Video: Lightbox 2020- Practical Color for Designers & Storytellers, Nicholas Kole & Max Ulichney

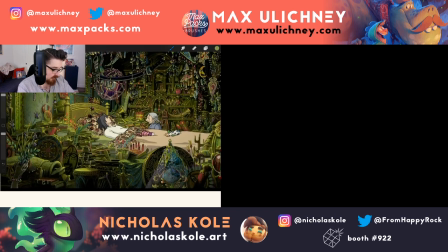[20:40]
So they've essentially created a field of sort of lime greens and yellows,
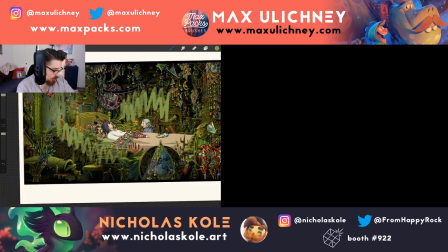[20:49]
and the white and the sort of powder kind of
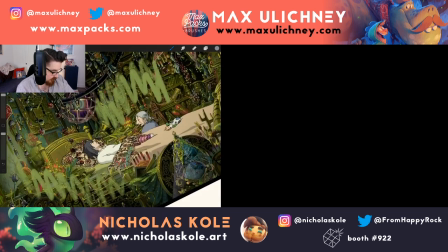[20:54]
it's a kind of a soft gray blue in Sophie's shirt kind of pop against that,
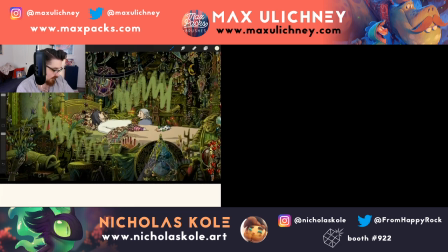[21:01]
because they're just the only instances of that level of brightness.
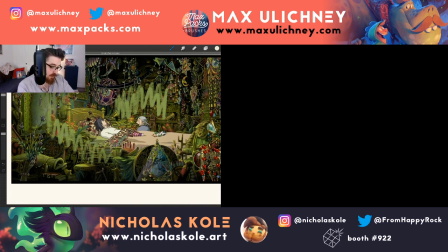[21:07]
Essentially, mostly this is functioning on the basis of both brightness and complexity versus simplicity.
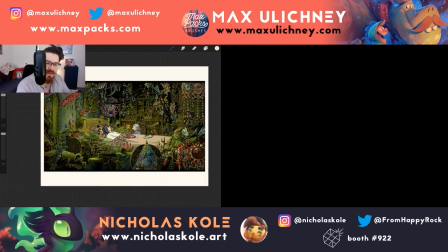[21:13]
So you've got both of those things working for you, and they're always coming together all at once.
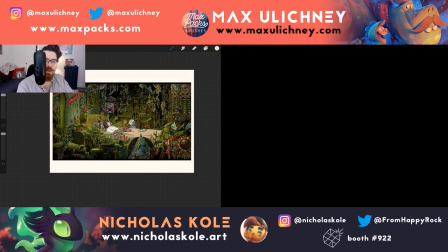[21:20]
There's never, you know, rarely are you looking at just one type of contrast. You're often looking at a bunch of different types, but they're all working together to try and draw your attention to a single point on the screen.
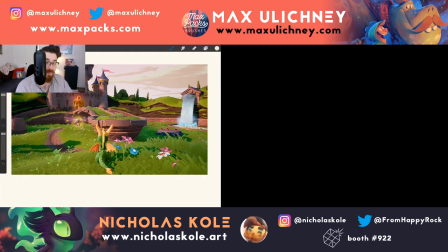[21:34]
One example from my own work and experience is Spyro. So originally,
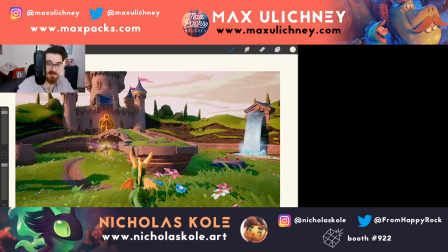[21:43]
Spyro, I'll expand my screen a little larger so you guys can see more clearly for the time being.
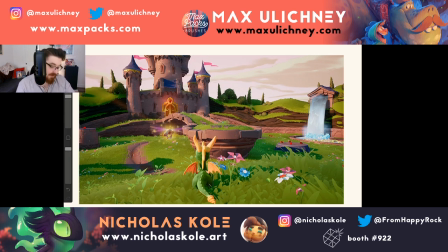[21:51]
So originally, Spyro the dragon was meant to be a little green dragon, but it was very immediately clear
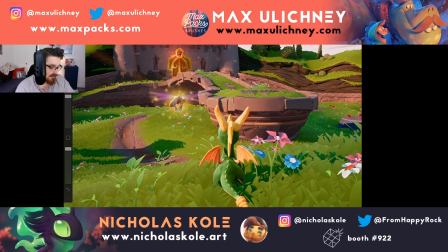[22:00]
that when the levels were covered in green grass, it was almost impossible to pick him out and track him wherever he was going.
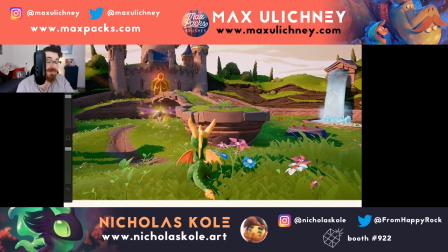[22:10]
For the protagonist of your game, that's a really big problem. Just like Finding Nemo, essentially, if you're setting a movie in the ocean and everything's going to be some shade of blue at some point, orange, the complementary color, is going to be the best possible way to pull that
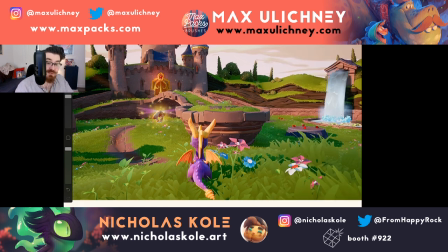[22:26]
attention. So the decision was made to convert Spyro to purple. It was a more unusual color for a dragon, but it was really just because of the color contrast that they made that decision. And in doing that, they made him much more iconic. You've seen green dragons all over the place.
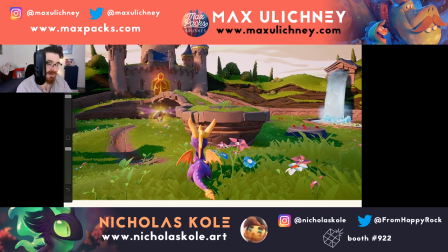[22:45]
It's a classic thing from like Pete's Dragon and way back. But purple was actually a relatively new idea. And just based on the fact that they had a color puzzle to solve, an icon, you know, was essentially born. It's also why the early Crash Bandicoot games shy completely away from lava levels,
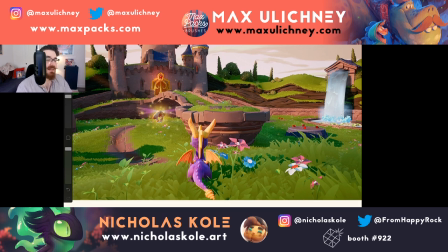[23:05]
because he's orange and lava's orange. And so they did a lot trying to make sure that he was popping and keeping you locked on the screen.
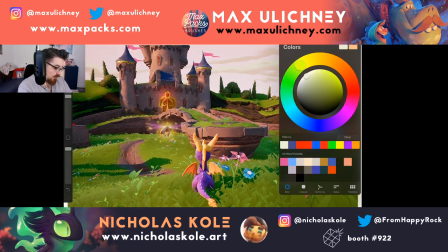[23:14]
But purple and green are not exact color complements. It's more purple and yellow. With green, the color complement is red.
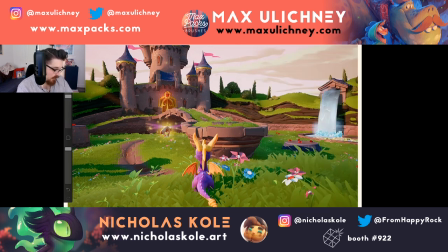[23:27]
And what I think is also interesting and fun about Spyro is that the gems that you're collecting are
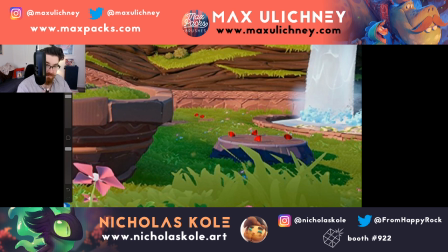[23:32]
that pop of bright sort of classic red on the field of green.
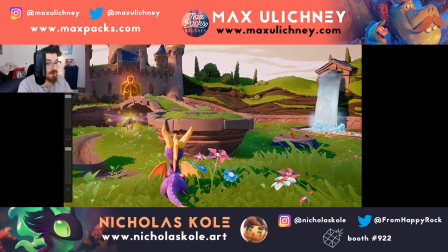[23:37]
So in terms of, you know, attention, you're looking at your main character, but you're actually spending the game hunting for these objects tucked away in the background. So the gameplay function and the color kind of mesh into one thing at that point.
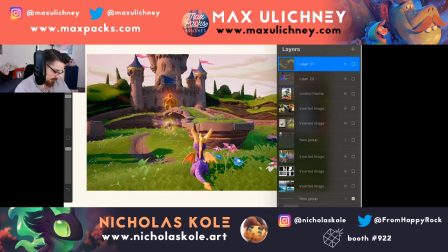[23:52]
So that's a little fun fact about Spyro.
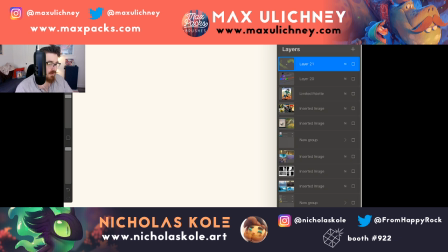[23:54]
So for me, during school, one of the things, the light bulbs that went off, was looking at the work of a guy named Hans Bacher.
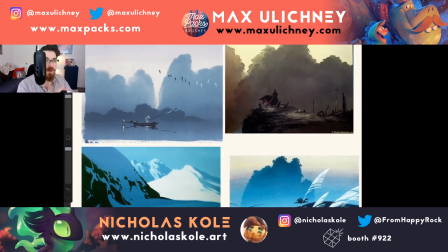[24:04]
Hans Bacher worked for, I don't know where he is these days, for Disney. These paintings are all from the visual development of Mulan. Unbelievable work.
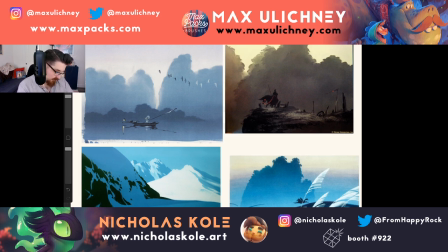[24:19]
And the book that he, let me just pull out a little pencil so that you guys can see.
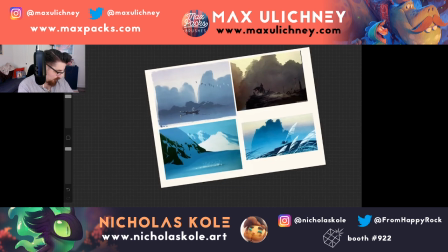[24:27]
It's called Dream Worlds by Hans Bacher,
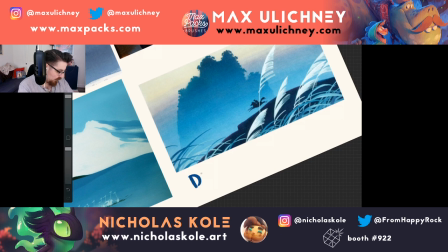[24:31]
and I really recommend getting it if you are in the market for a good art book. Dream Worlds by Hans Bacher.